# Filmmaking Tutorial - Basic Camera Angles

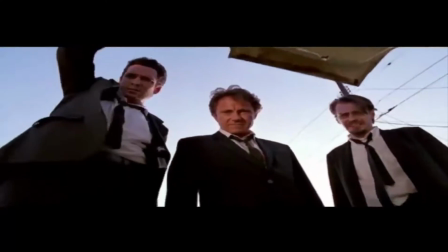11s
Camera angles. The way you shoot the angles of a photo or a video are essential to setting the tone and how you want to portray the subject.
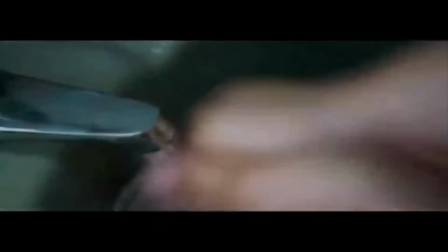19s
Camera angles and movements combine to create a sequence of images, just as words, word order, and punctuation combine to make the meaning of a sentence. You need a straightforward set of key terms to describe them.
It's the same thing. You have to have your own perspective, your own way of seeing, I suppose, if that's not too pretentious.
These are basic camera angles. This is an extreme long shot.
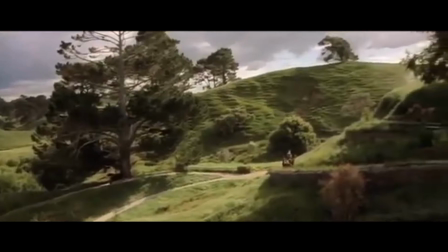45s
This can be taken from as much as a quarter of a mile away and is generally used as a scene setting establishing shot.
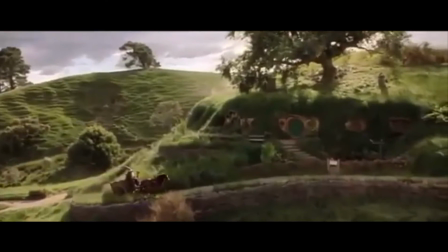51s
It normally shows an exterior like the outside of a building or a landscape and is often
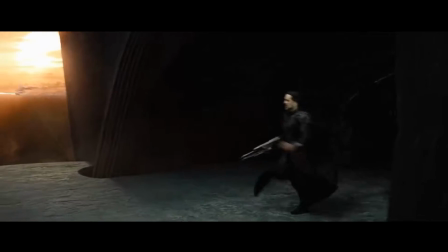56s
used to show scenes of thrilling action like in a war film or a disaster movie.
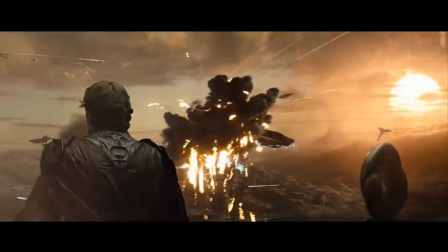61s
There will be very little detail visible in the shot, and it's meant to give a general impression rather than specific information.
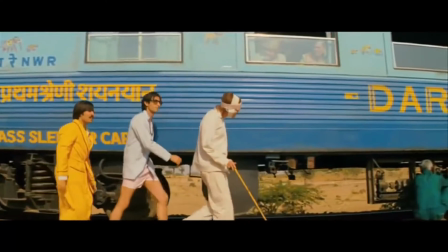71s
This is a long shot. This is the most difficult to categorize precisely, but is generally one which shows the image as approximately life-size.
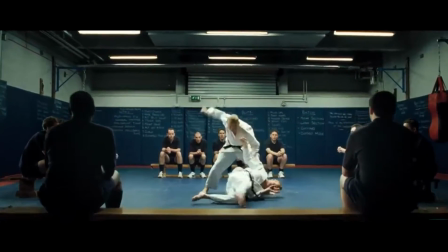80s
This category includes the full shot showing the entire human body with the head near the top of the frame and the feet near the bottom.
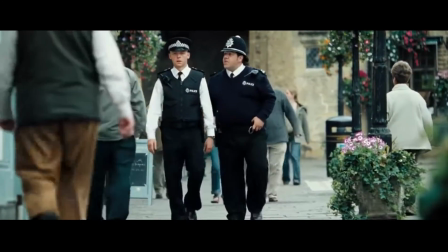87s
While the focus is on characters, plenty of background detail still emerges.
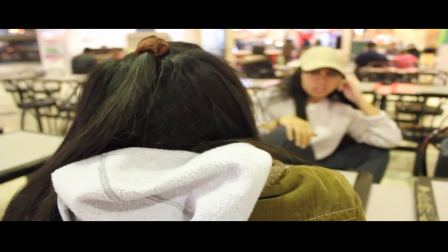92s
This is a medium shot. It usually contains a figure from the knees, waist up, and is normally used for dialogue scenes, or to show some detail of action.
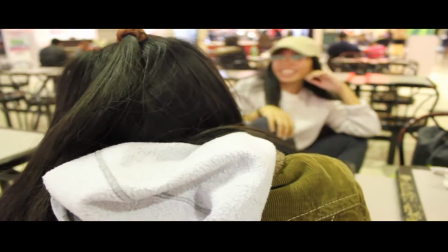101s
Background detail is minimal,
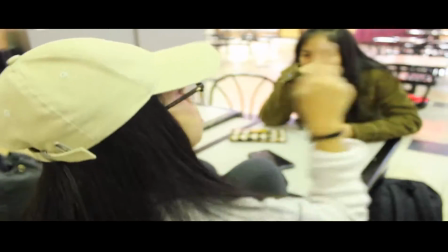103s
probably because location has already been established in the scene and the audience already knows where they are and now want to focus on dialogue and character interaction.
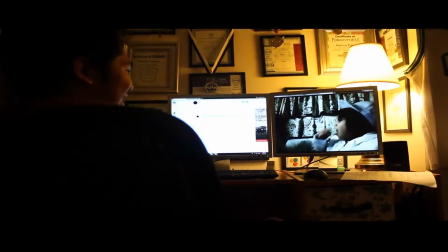112s
A variation in this category is the over-the-shoulder shot, which positions the camera behind one figure,
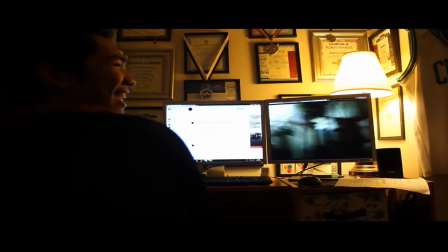118s
revealing the other figure and part of the first figure's back, head and shoulder. This is a close-up shot.
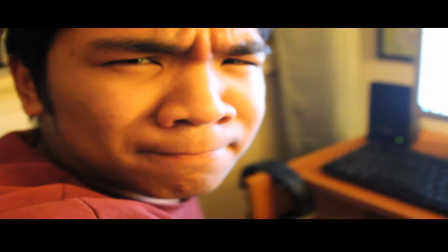125s
This shows very little background and concentrates on either a face or a specific detail within the scene.
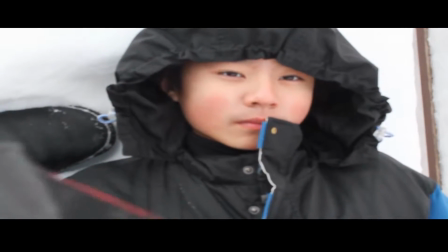131s
Everything else is just a blur in the background.
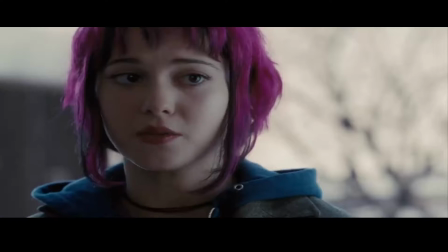134s
The intention of the shot is to emphasize something of importance, be it words written on paper, an object, or the expression on someone's face.
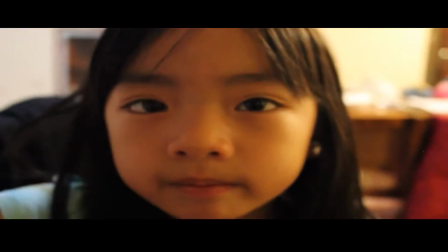142s
When it's the expression of someone's face,
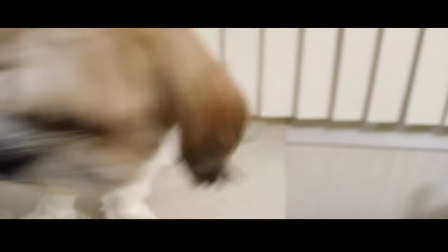145s
this shot is supposed to create this feeling of intimacy between the character within the scene and the audience.
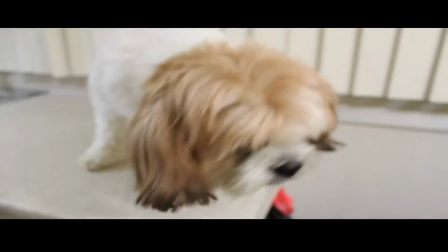152s
Whether it be a character that we despise or a character that we love,
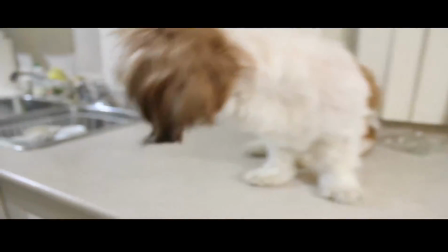156s
we get into the mind of the character through the actor's expression.
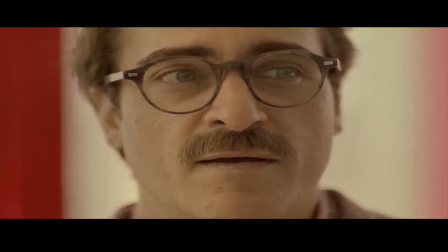162s
There's this excellent example within the movie Her where the main character's face is in close-up within the opening shot,
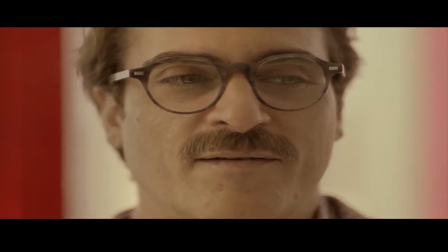169s
and this not only helps sets the tone about how this movie is supposed to be an intimate journey this man goes through,
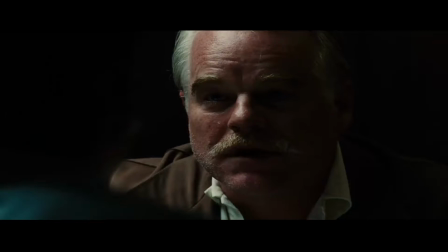175s
but it helps us get it within the mind of the character as well. In reality, we only let people that we really trust get that close to our face.
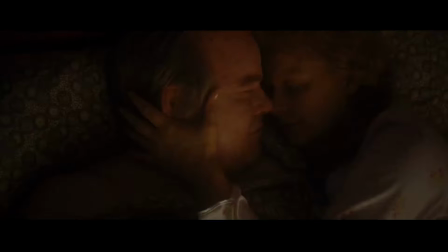184s
Mothers, children's, lovers, usually, so a close-up of the face is intended to be a very intimate shot.
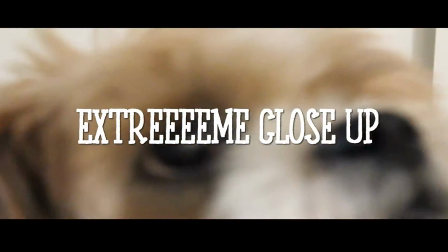194s
This is an extreme close-up shot.
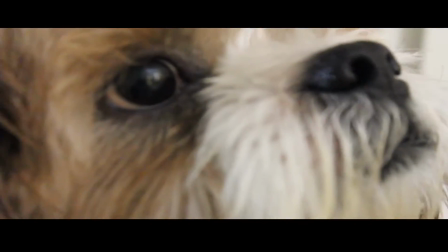196s
As the name suggests, this is the extreme version of the close-up, generally magnifying beyond what the human eye would experience in reality,
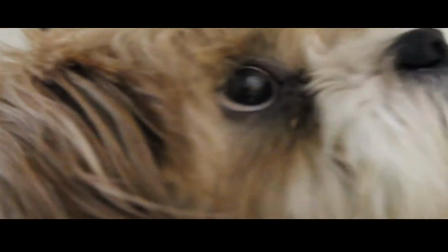203s
thus giving the audience this uncomfortable omnipotence.
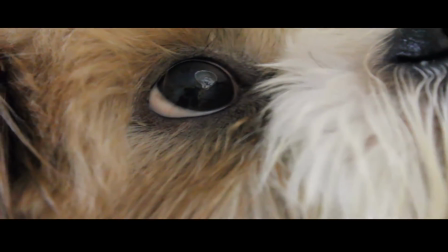208s
An extreme close-up is often used for a face, for instance, would show only the mouth or eyes with no background detail whatsoever.
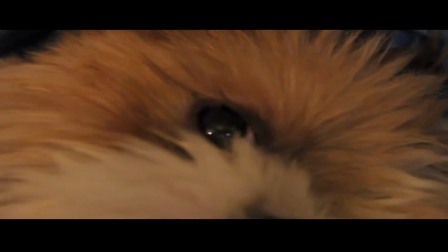216s
This very artificial shot is often used for dramatic effect or comedic effect, depending on the context of the film, because in a comedic
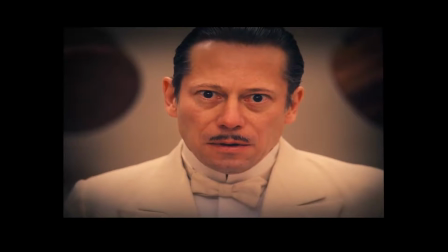225s
movie they would often exaggerate the shot, but then for a dramatic effect they would use this shot to establish scope within the scene,
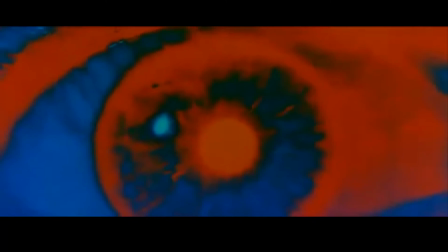234s
whether it be the dramatic intensity within a dialogue scene,
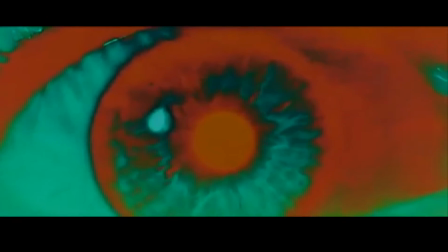239s
or oftentimes they would use the reflection of the eyes or glasses to
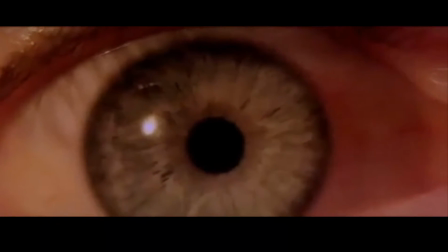244s
establish what is going on from the perspective of the character. The tight focus required means that extra care must be taken when setting up and lighting the shot.
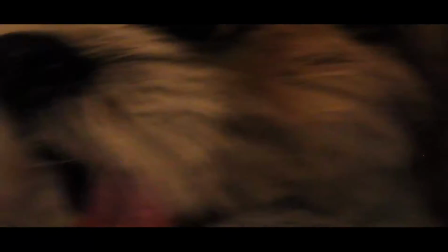253s
The slightest camera shake or error in focal length is very noticeable. This is a bird's eye view shot.
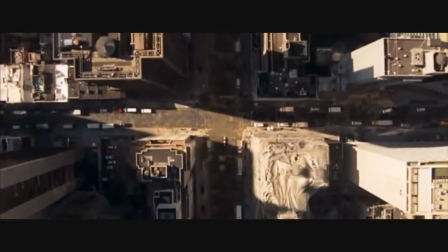261s
This shows a scene from directly overhead, a very unnatural and strange angle,
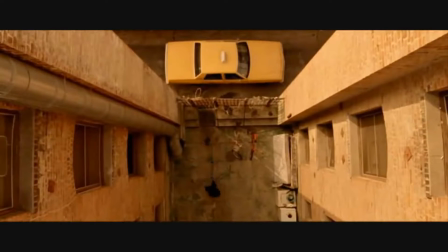266s
but in contrast to the extreme close-up angle which gave the audience this sense of uncomfortable omnipotence,
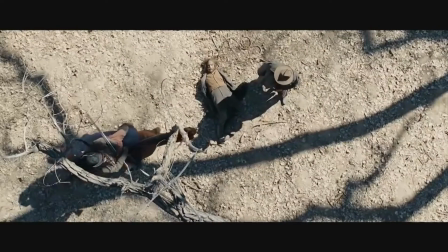273s
the bird's eye view gives the audience this sense of omnipotence as well, but there's more of a disconnect from the scene and the audience,
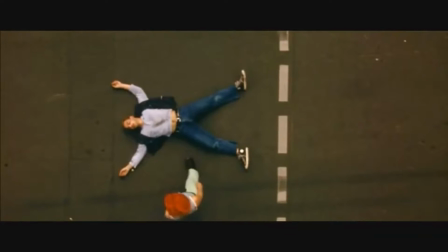279s
as this shot is often used to convey the
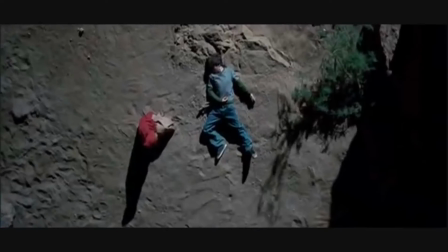284s
message of helplessness within the scene as we are disconnected from what is transpiring within the scene,
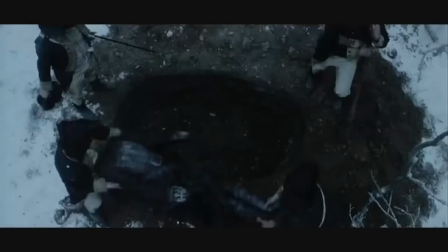289s
or give off the weight of what is happening when viewed from the perspective of a character.
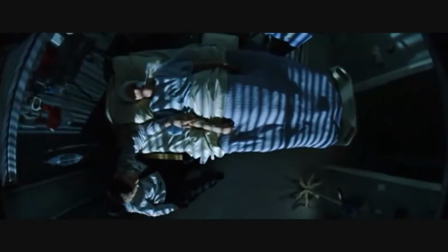296s
People can be made to look insignificant and ant-like within this.
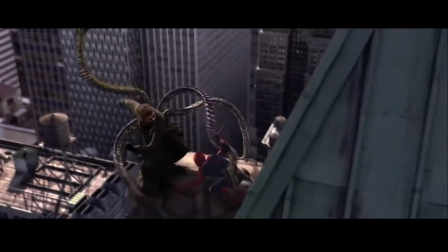303s
This is a high-angle shot. This is not so extreme as a bird's eye view,
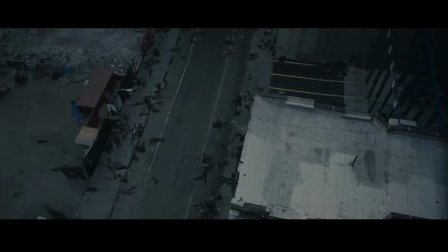308s
as the bird's eye view explicitly evoked this feeling of disconnection from the audience and gave the audience this godlike position from the scene.
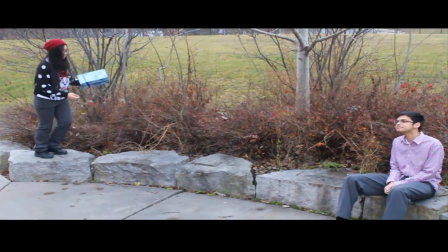317s
Where the high angle shot isn't exactly like that,
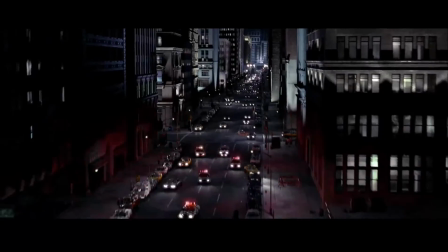320s
it still gives this message of having the characters feel insignificant within the scene as they're being swallowed up by the setting.
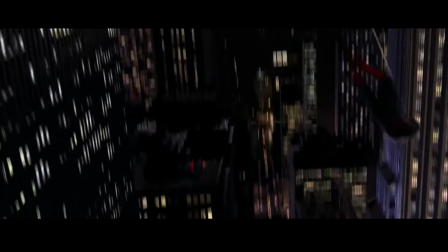328s
The camera is often elevated above the action to give a general overview, so the high angles make the object photographed seem smaller or less significant.
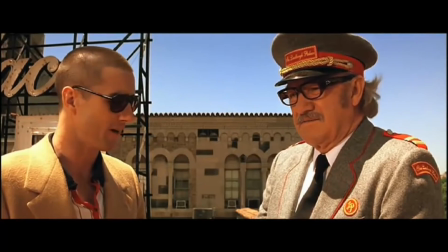338s
This is an eye level shot, a fairly neutral shot where the camera is positioned as though it is a human actually observing a scene,
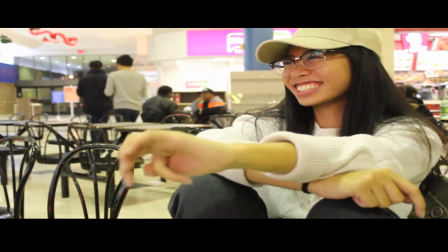346s
so that actors' heads are on a level with the focus. The camera will be placed approximately 5 to 6 feet from the ground.
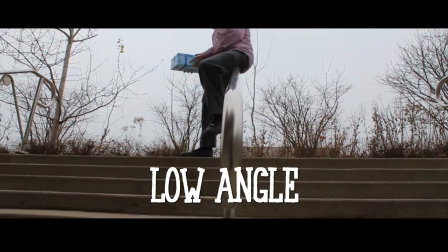353s
This is a low angle shot. These increase height and give a sense of speeded motion.
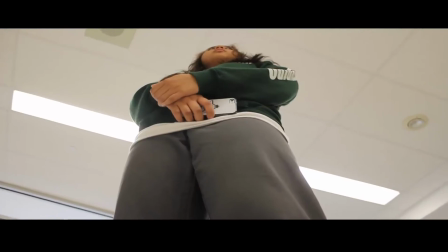358s
In contrast to the high angle shot,
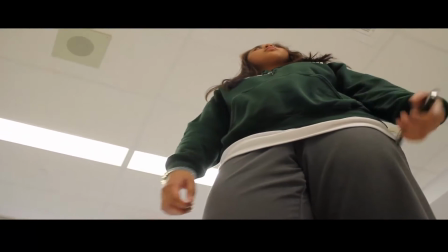360s
the low angle shot's intention is to make the object that is within the shot feel intimidating or significant.
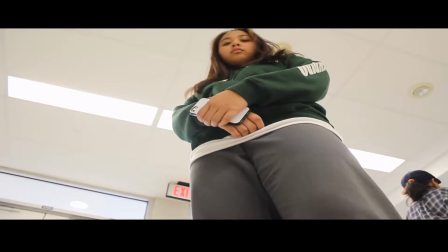368s
Low angles help give a sense of confusion to a viewer or powerlessness within the action of the scene,
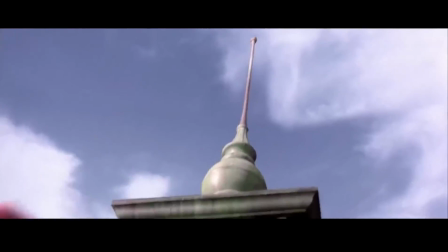374s
depending on where you place the camera, because if it is the over the head shot,
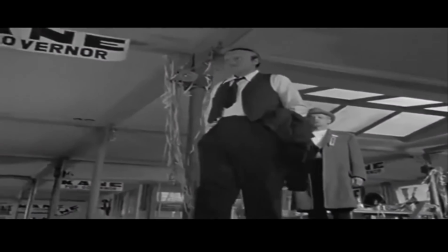378s
then of course they're going to feel insignificant as they're observing something that is huge.
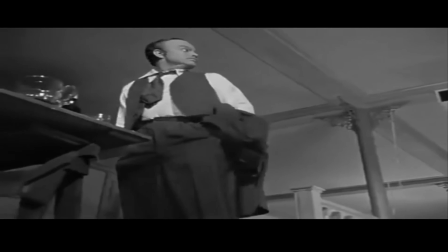384s
The background of a low angle shot will tend to be just sky or the ceiling,
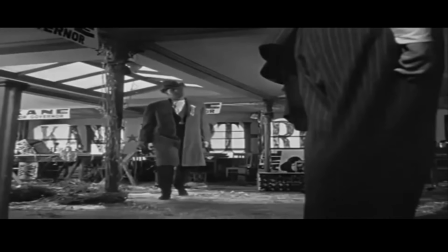389s
the lack of detail about the setting adding to the disorientation of the viewer.
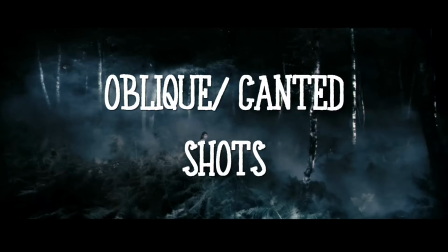394s
This is an oblique or cannon shot, sometimes called the Dutch angle.
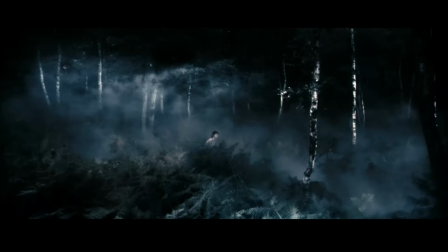397s
Sometimes the camera is tilted to suggest imbalance, transition, and instability, which is often used in horror films,
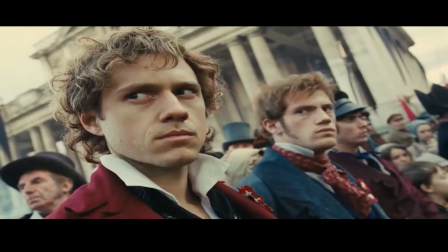404s
but you can also see it within films like Les Miserables, which is kind of abundant with that kind of angle.
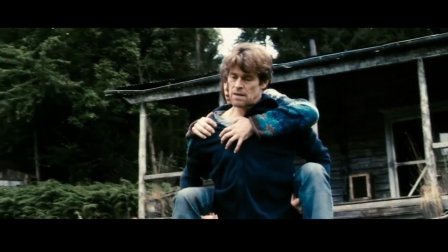411s
This technique is also used to suggest point of view shots. For example, when the camera becomes the eyes of one particular character, seeing what they see.